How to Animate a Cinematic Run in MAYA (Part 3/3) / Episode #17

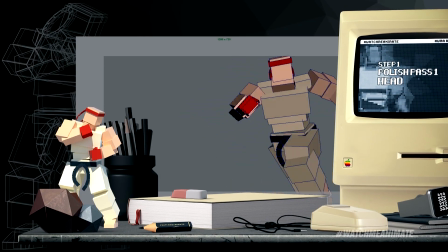[11:29]
right so the first thing i did was to make jago's head come to life i added more bounce to help sell the intensity of his run remember the head is the main focal point for the viewer so it has to feel right next up i polished the pelvis i made it feel more
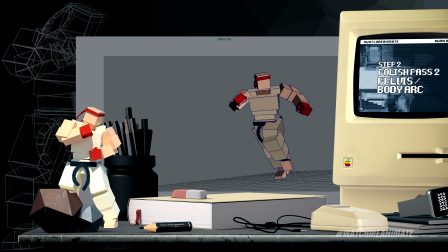[11:42]
intense he is running fast after all i adjusted the body arc a forward lean while he runs and a more upright position as he turns
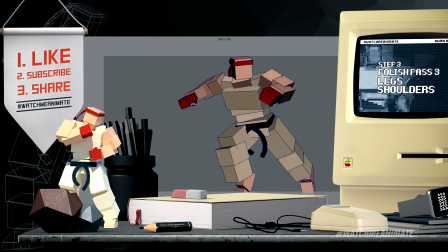[11:50]
to look back next were the legs i tightened up the contacts and the general motion then back up to the shoulders i added more bounce to help sell
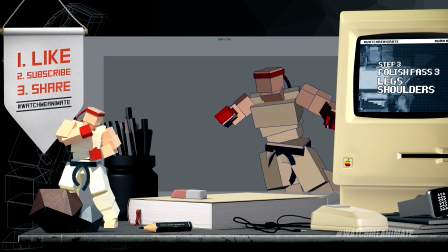[11:57]
the intensity of the run again this isn't real life it's animation and knowing how to break the rules is super key next was the chest
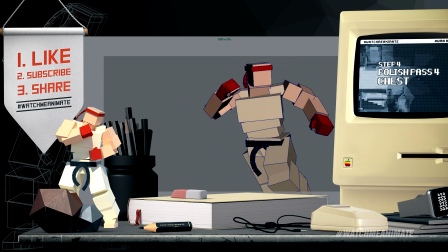[12:04]
since i made the body arc adjustments in a previous pass i'll make sure that the chest follows along with the new body arc timing which will result in a more believable upper body weight next up was the camera I added more camera shake to accentuate the action of the run remember the camera can
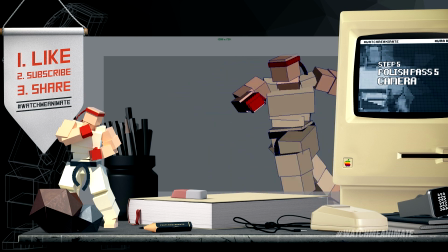[12:20]
make or break your shot so be mindful with how much camera shaking you add next I made some adjustments on the camera then tightened up the head and added in more weight in the shoulders by adding more rotation next up where the arms body tilt and legs remember maximum appeal
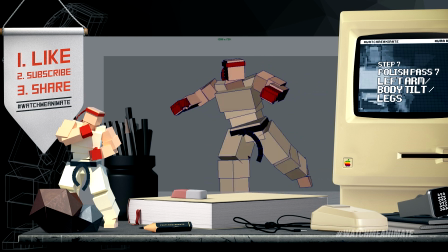[12:37]
and believability are the main focus when i'm making these small incremental changes next the pelvis and the head for the pelvis i wanted to break up the symmetry while still maintaining believable motion for the head i added in some more subtle breakdowns to further enhance what was already there next where the hands
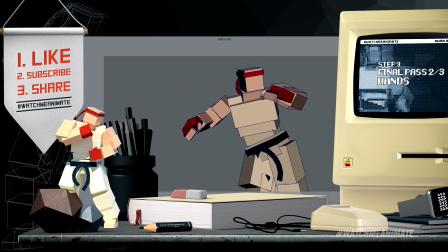[12:53]
as he runs forward i left his hands open and when he turns to look back to see if any enemies are around I closed his hands again.
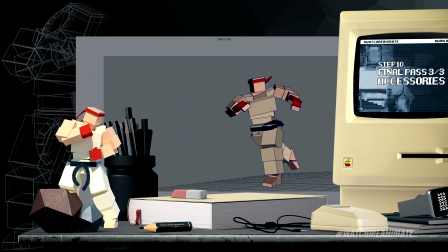[13:00]
This is what felt natural to me when I was acting out the shot last but not least Jago's accessories come to life via straight ahead animation
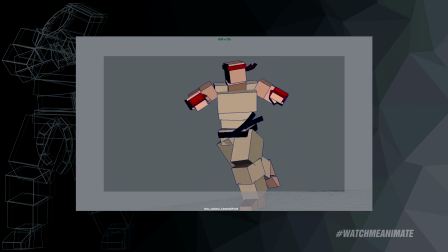[13:07]
and that my friends is how you animate a cinematic run in Maya I hope you enjoyed this series and more importantly learn something from my workflow and
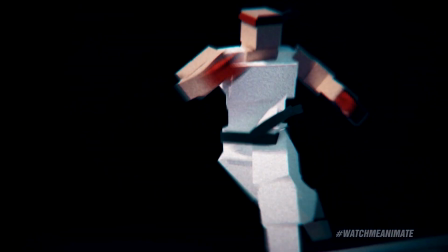[13:16]
process This guy just made boxes come to life.
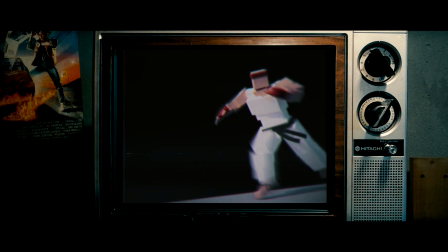[13:22] This guy's amazing.
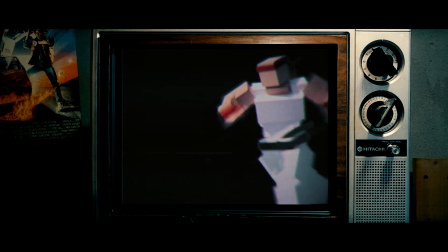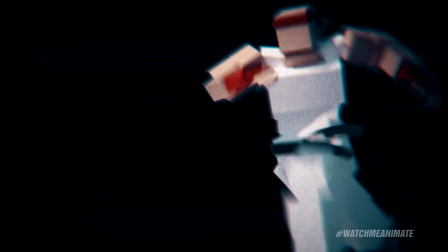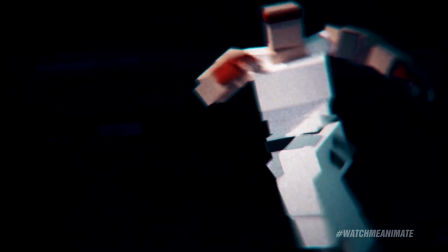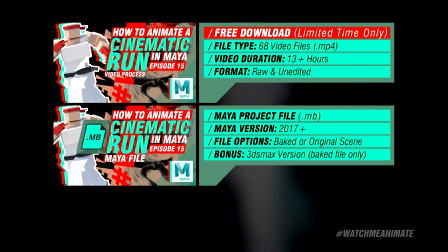[13:41]
The full process video for this episode and more is available on my Gumroad page.
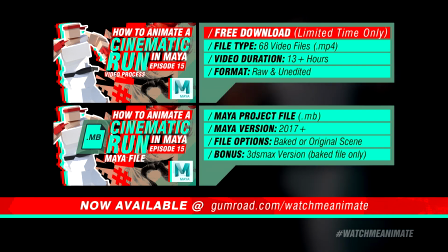[13:46]
The link is in the description below. I want to give a very big super shout out to all my patrons for supporting my work.
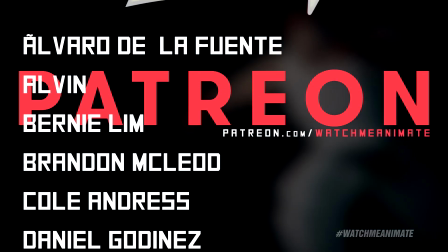[13:54]
You guys are truly amazing. Some of you have been with me from day one. God bless you. I appreciate the support.
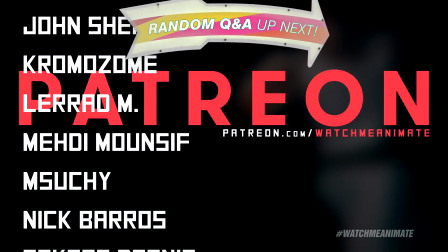[14:00]
You know, these episodes do take a lot of time to create and produce. And I still am a solo artist on this journey.
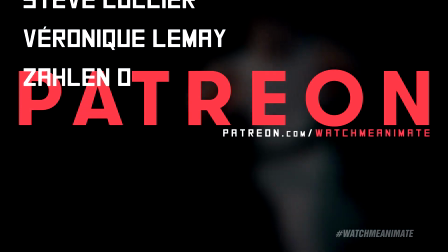[14:06]
So your support really does mean a lot to me. If you want to show some love for the channel, you can head on over to my Patreon.com slash WatchMeAnime.
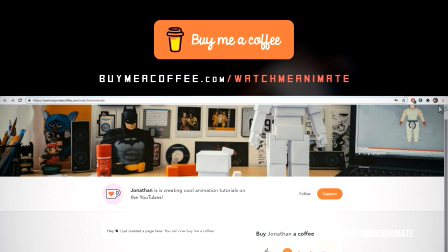[14:15]
Or you can simply buy me a coffee, leave a little tip, you know, just to say, hey, thanks, John. Appreciate the content and entertainment.
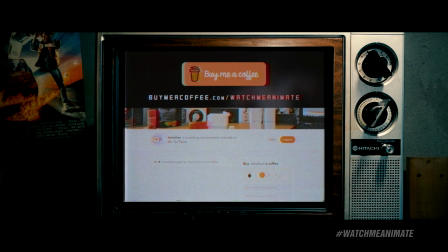[14:21]
Continue the good work. All right, time to answer a random question from you, the fans. Cue the intro.
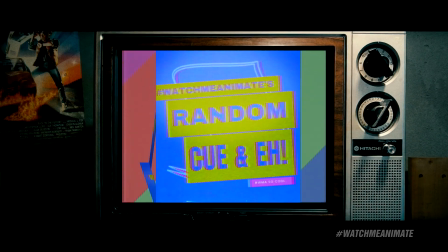[14:30]
Congratulations for sticking around because it is time for WatchMeAnime's random Q&A. All right, today's random question comes from Lacrimosa Industry.
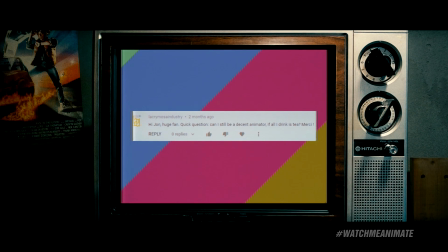[14:39]
I hope I'm pronouncing it right. I apologize if I'm not. All right, the question. Hi, John, huge fan. Quick question. Can I still be a decent animator if all I drink is tea? Merci.
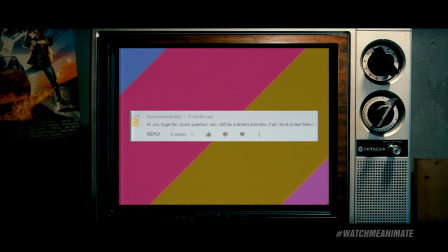[14:50]
Actually, now that I think about it, that might explain the amazing animation coming from European artists, especially those who graduated from Gobelins. Apparently, they only drink tea at that school, which is probably why the animation is so good.
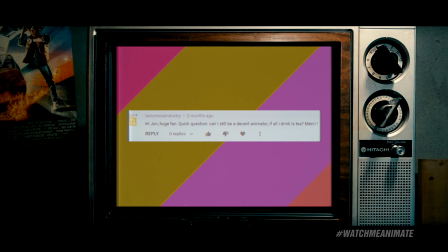[15:06]
I think it might be time to switch over to tea.
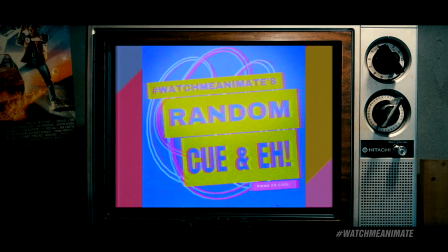[15:11]
Thanks for the question, La Crimosia Industry. And thank you all for tuning in. Make sure you drop a comment. Who knows, I might pick your name next for the random Q&A. Thanks again for watching.
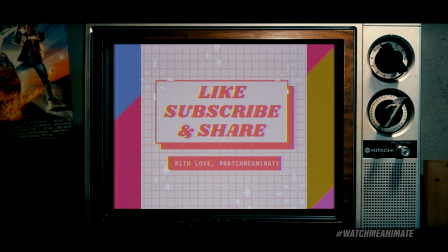[15:22]
Hope you enjoyed this episode. Hit the like. Make sure you subscribe. Turn on the bell notification and share this video. Sharing is caring and it is one of the best ways to show your support for the channel.
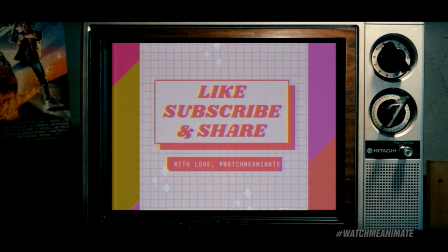[15:33]
Thanks again for tuning in and I'll see you all on the next episode.